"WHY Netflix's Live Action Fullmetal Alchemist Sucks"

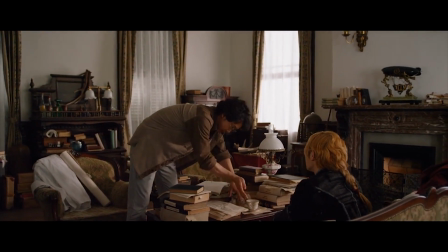8:48 This film's a technical joke. You don't need a high budget in order to avoid plain white walls.
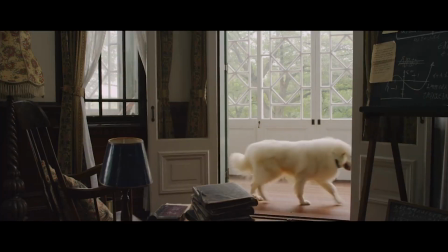8:53 There's clearly props all around that could have been used in order to fill all that. You could paint the damn walls, hang up tapestries or something.
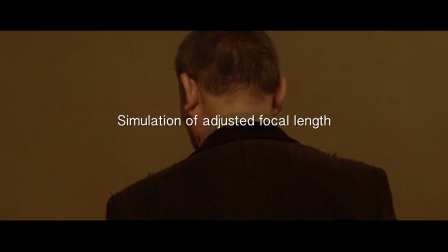8:59 Even just adjusting the focal length would have gone miles to make it look more professional. Just cut out the walls altogether.
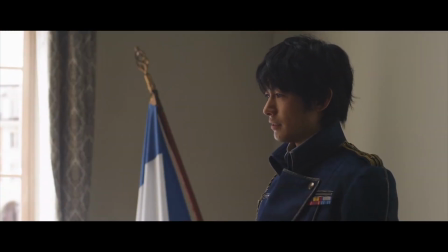9:05 It's a creative and technical train wreck. And lacking budget doesn't excuse any of it.
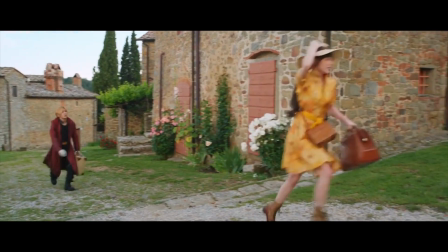9:10 If that weren't enough, this film also uses flat lighting outside.
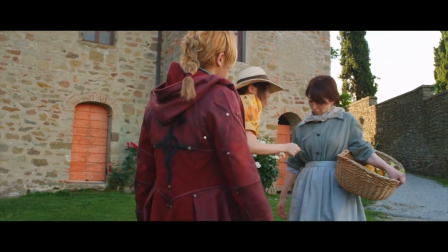9:14 Choosing to film things in shade rather than using the sunlight is a good choice that I think works against this film.
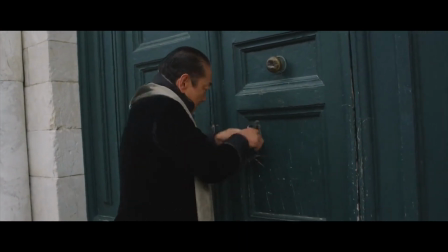9:19 That technique can look good, but considering just how flat everything is, I can't stand it!
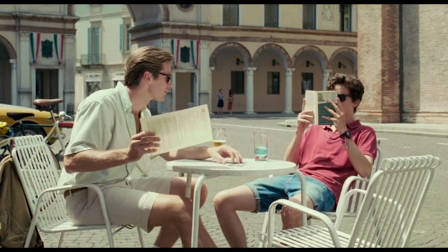9:24 Compare this movie to Call Me By Your Name, also shot in Italy on a shoestring budget. By utilizing sunlight, Call Me By Your Name annihilates FMA 17.
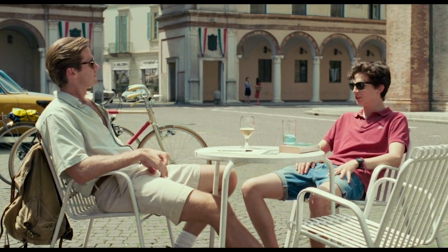9:32 The buildings have contrast, and the sun is used as a backlight to create shadows and highlights across the characters.
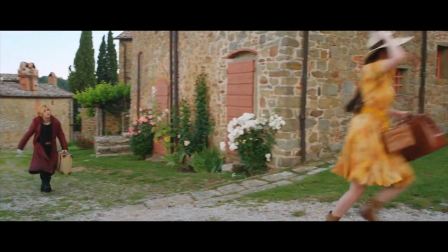9:38 It's immediately more dynamic. FMA 2017's buildings look fake as hell because of how rigidly they stick to shooting in shade.
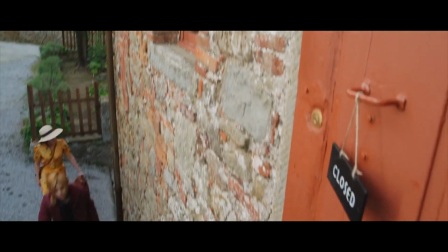9:44 The bricks aren't allowed to cast shadows to enhance the texture.
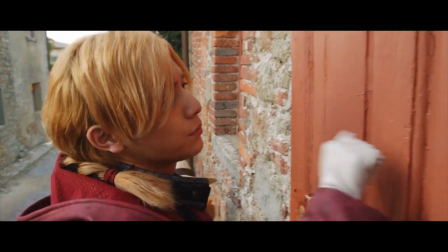9:47 Filmmaking is about choices, and nothing is 100% objective, but these deviations are certainly not motivated, and the result, in my opinion, is hideous. Most of this movie is blank white rooms lit with windows. Fuck this movie.
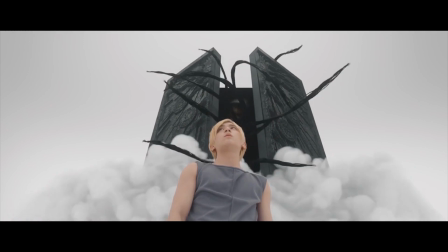10:00 While we're here in technical land, let's also talk about the score. I'm no whiz kid at music, but this sounds like artificial instruments to me.
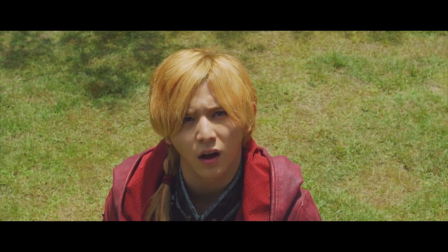10:06 High quality MIDIs or something? And the tone is zany, more fit for something like Power Rangers or a dating sim.
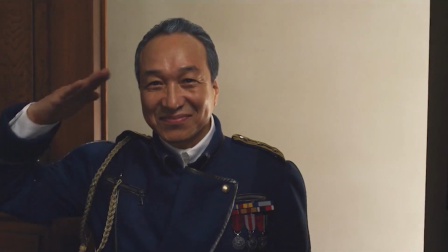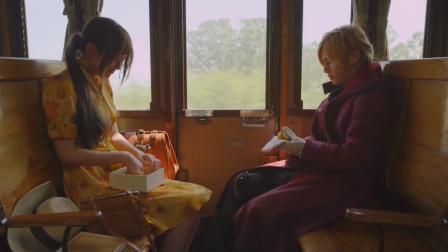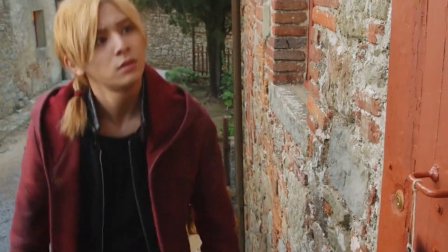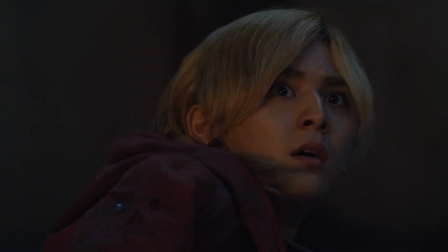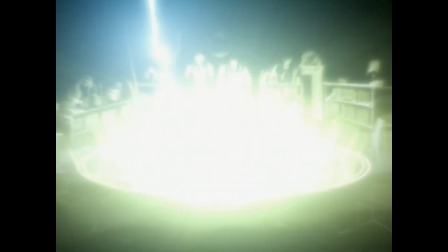10:57 Do we even need to compare this OST with the anime versions? Do we need to have that conversation?
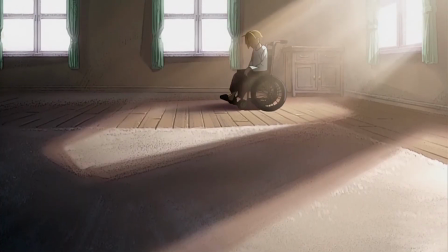11:03 Of course, there's no iconic songs, untouched anyways, from FMA in this score either.
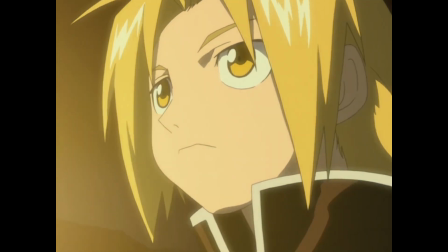11:07 No Brothers, no Lapis Philosophorum, and honestly, if they had just used the anime soundtrack, I would have been happier at least.
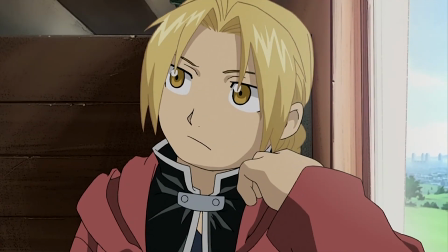11:15 They had orchestration, as opposed to whatever this is.
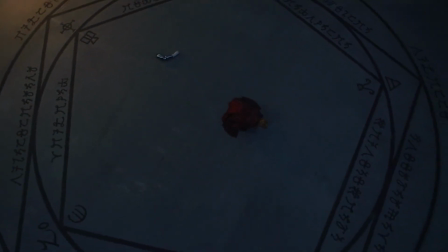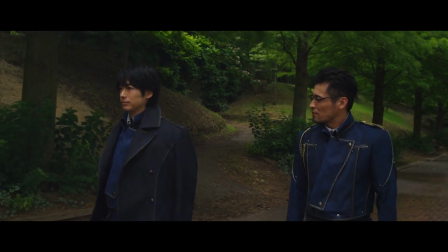11:27 Most of the angles in this film are meh, standard affair.
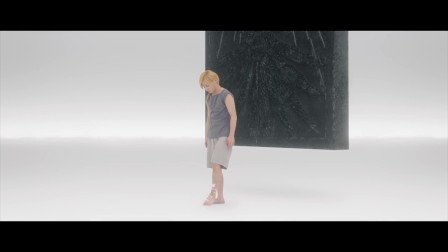11:31 You have your medium lows, your longs at eye level, your shot reverse shot conversations, etc.
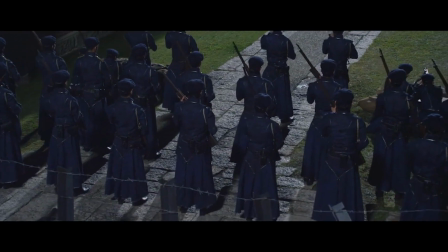11:37 But when FMA 2017 tries to be ambitious, oh, well, you get this beauty.
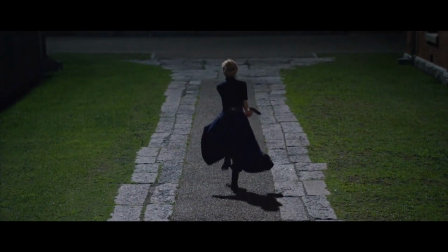11:42 The ground was so important that we had to crane onto it just to get a good look. That's some sexy concrete.
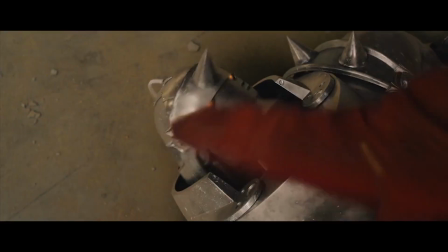11:50 You know what I'm saying? Then there's the fucking performances. Oh my goodness. There's a reason why humans don't behave like slapstick fucking cartoons.
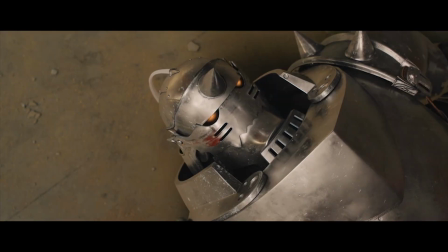11:58 The acting is melodramatic, cheesy, and fucking fake.